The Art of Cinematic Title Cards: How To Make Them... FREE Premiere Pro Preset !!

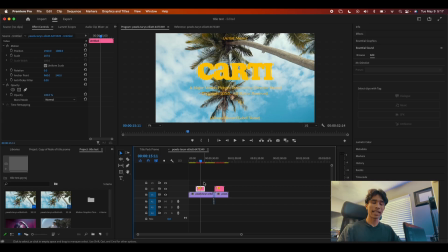4:06 Alright guys, so now that we are finally inside of Premiere,
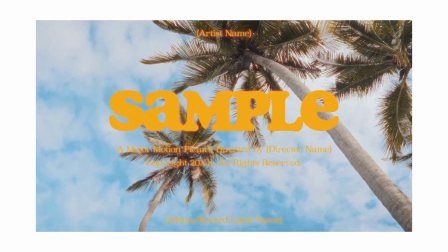4:08 we're gonna go ahead and take a look at a couple titles that really do a great job of executing a very visually enticing and impactful title.
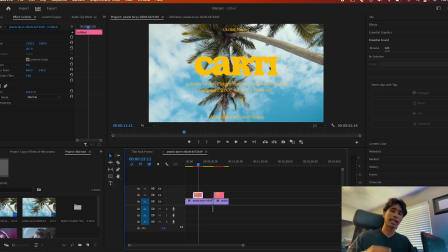4:17 But before we dive in, we're gonna go over real quick the three components that really help define influential and impactful titles.
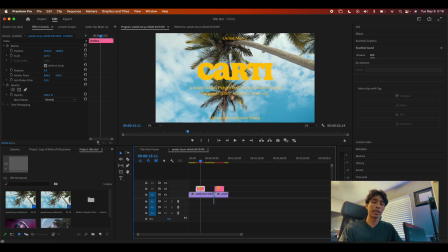4:23 The first component being three-sector heading.
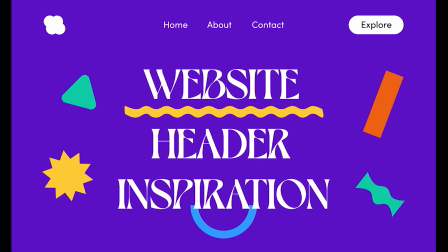4:26 Now, for those of you who aren't familiar, three-sector heading is basically a title format where the text is divided into three different variations of sizes.
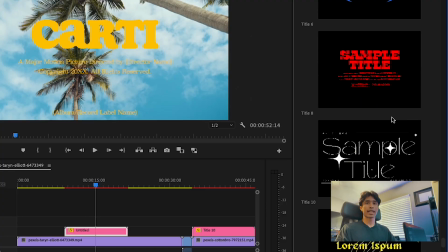4:35 Now, let's take example. Let's take this title, for example.
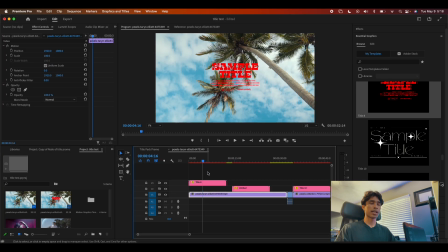4:40 We're gonna go ahead and just drag this right in over our project, and let's go ahead and just scale this up. Now, this title right here is a great example of three-sector heading. The first title right here, this big, bold, red sample title, demonstrates the first sector, which is going to be the heading title.
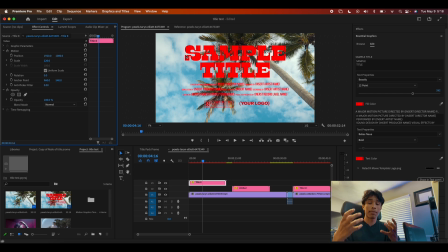4:56 This is really the bold text. This is where we want the main title, what we want the audience to see, the first impression. When you're designing titles, the number one thing that you want to keep in mind is, what is my audience going to see first? And for title cards, that is really determined by the first sector of heading, which is going to be the heading text, which is the boldest text.
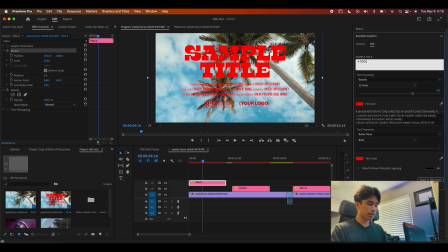5:13 So let's go ahead and make something unique, like a cool title. Boom. And we can just change that. Boom, there you go, a cool title. Where do your eyes go immediately when you see this visual? A cool title, immediately. That's immediately what I see right away when I see this title.
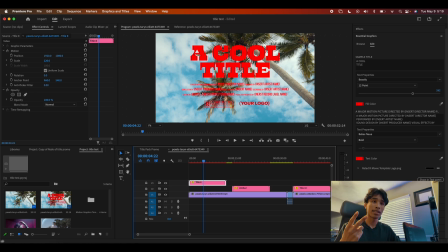5:29 Why? Because that's the first size. Now the second and third sectors heading are going to be text below it. So for example, right here, we have a second, or we can call it third sector. It honestly depends, but I would say this would be a second sector heading, and this is basically the subtext. Now, this is where a lot of your credits are gonna go. So we can go ahead and change any names that we want.
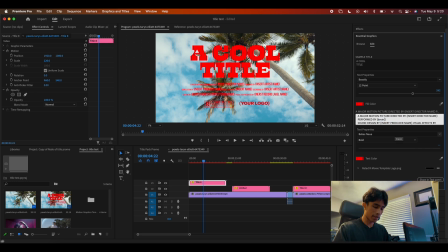5:49 Let's go change this right here, performed by me, Devin Wynn. Let's go ahead and change that text, and boom, there you go. Now let's just go ahead and scale this text up, and voila. Now we have some second sector subtext title.
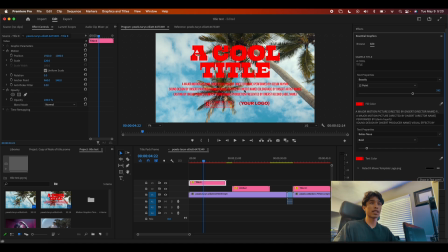6:02 Now this second text basically can be used to convey information. Like for example, right here, we're trying to convey the credits and basically who are the people who worked on this project. But in turn, this second sector text also kind of elevates the title as well, just giving it a second dimension and depth.
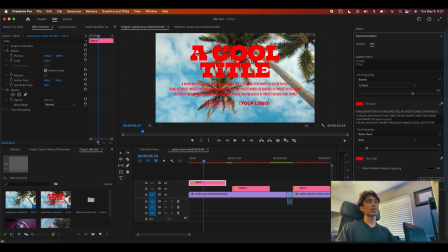6:17 And it's just not all about this giant title. It can also help escalate really lavish and wild titles. For example, let's say, if we have a really, really crazy title, I'm trying to look for a crazy text.
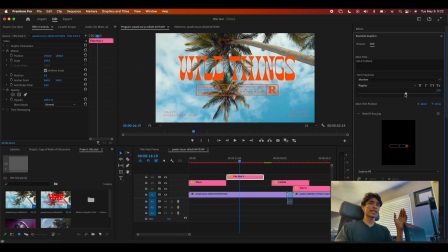6:28 Oh, like this one, for example. This is a great example. I love this. Now for this title right here, we have a really crazy font for this, for the main heading title. And it's kind of pretty crazy. And if we have it alone, it is honestly not gonna look good. But when we add all this extra little text below it, this other credit text, which is in Arial font,
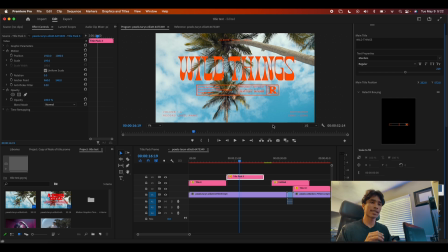6:46 it really helps de-escalate the craziness of the text, and it also makes it more acceptable. Now, always remember, when it comes to the elements of design and also marketing, when you're trying to sell something surprising, make it familiar. And if you're trying to sell something familiar, make it surprising. The same goes with design. We have some familiar Arial, just standard boxes, simple font.
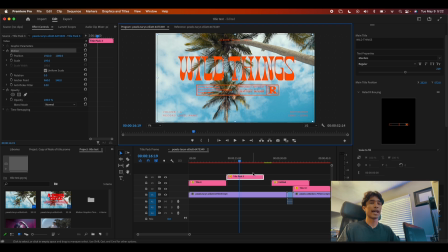7:05 And then we have this really, really crazy, I think this font is called Monfilm. That really just elevates it, and combined together, they really create a nice combo. But if we have both of them separate, they just don't work alone. Now, real quick, if you're wondering where I'm getting all these cool titles from and how am I just like adjusting and changing all the text and sizes on the go,
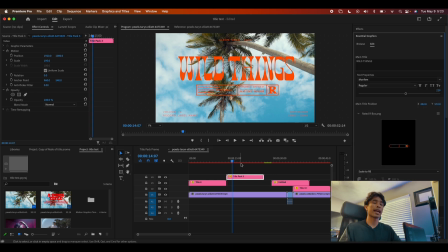7:23 this is basically part of our new 11% title preset pack. This preset pack is super fun. It comes with 15 fully customizable titles right here. As you can see, I can literally go ahead and just drag any title that I want from the browse menu right here.
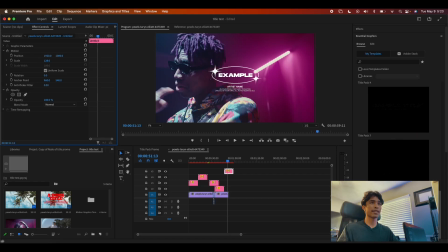7:36 And then I could just go ahead and scale it up and just change the text.
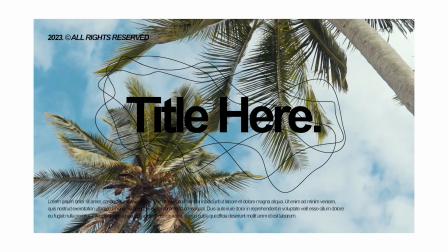7:40 It's super, super easy, especially if you're somebody who is looking to create unique, cool titles that exercise all these elements and components that we're discussing right now,
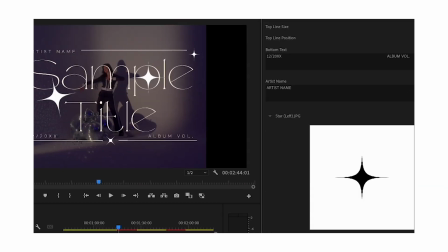7:49 but you just simply don't have the time to sit and work relentlessly at just trying to create this perfect title when we already have a nice
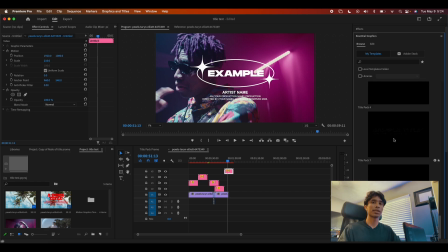7:55 15 preset pack. This preset pack is really super fun and simple to easy to use, and it's only $9.99 on 11%.net. And also, just because you guys are here checking out this video and I can already tell you care about design,
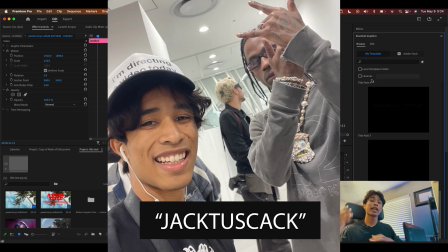8:06 you can go ahead and use this promo code right here for an exclusive 11% off discount.
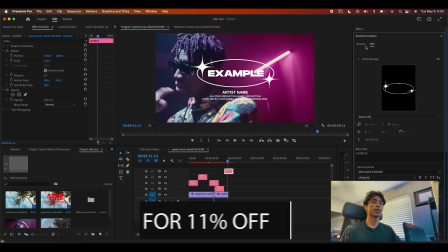8:11 It's a really, really super helpful and fun title preset pack.